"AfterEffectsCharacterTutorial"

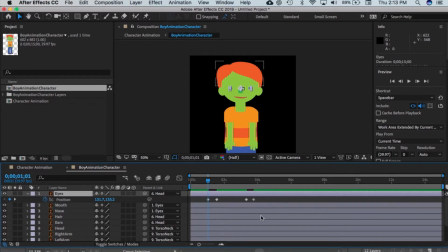(8:25)
I want the ears and the front part of the hair to move in opposition to the features to create a real sense of motion. I'm going to line up the CTI on the first motion,
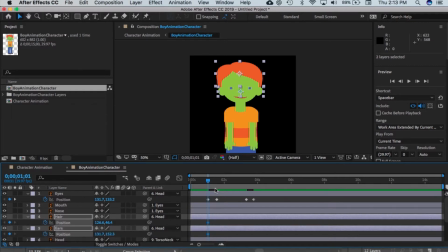(8:37)
create position keyframes for those layers, move the CTI to line up again, and change the position again. I want to line up action on all the layers to change at the same time.
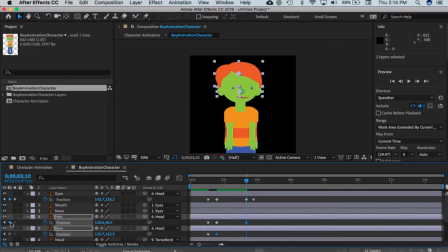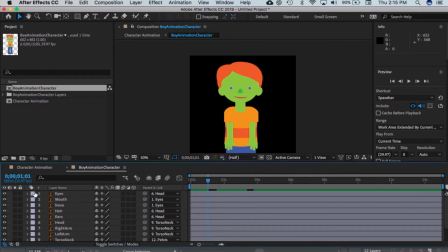(9:14)
I like to include eye blinks to add a greater sense of life. I'll do that by using the opacity transform controls.
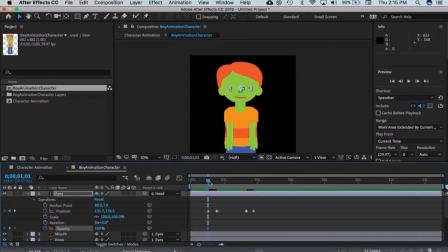(9:24)
Create a keyframe at 100%, advance the CTI one frame, change opacity to 0, advance the CTI about 10 frames, create a new keyframe with the 0 opacity value,
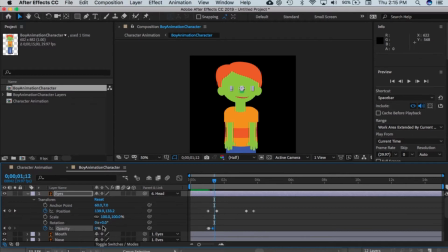(9:42)
move forward one frame, and change the opacity to 100 again. You can select all those keyframes and copy-paste them anywhere you want on the timeline now.
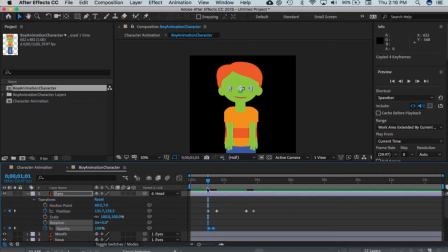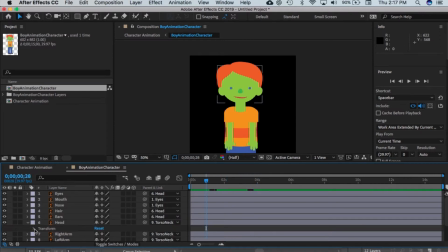(10:09)
Now I'm going to move the head rotation. Set a keyframe in the rotation property of the head layer.
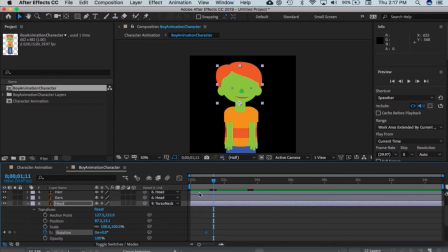(10:17)
Advance the CTI and change the value a few degrees. I like to align movement as much as possible, so I will set another keyframe in the same position as the facial movement and continue to animate the head to work with the rest of the movement.
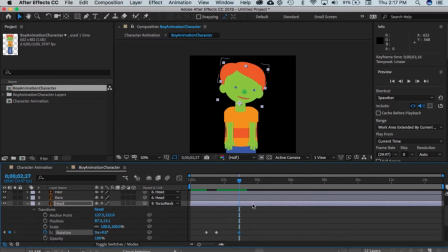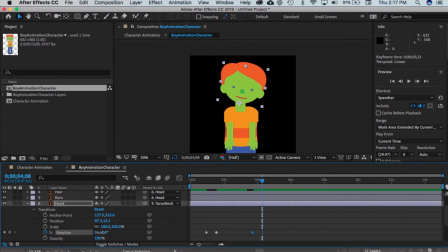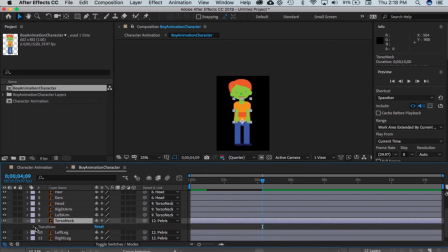(11:05)
I'm also going to animate the torso rotation. This can be subtle and still add a lot of life to the animations.
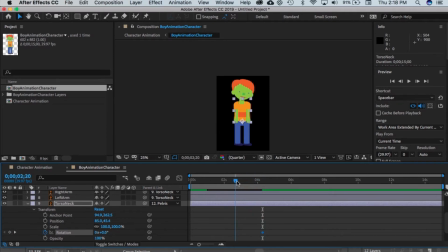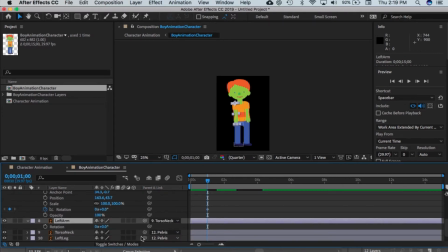(11:29)
I'm going to demonstrate some very simple animation of the arms and legs in this tutorial. Open the rotation properties for arms and legs, set keyframes, move the CTI, change rotation, and continue.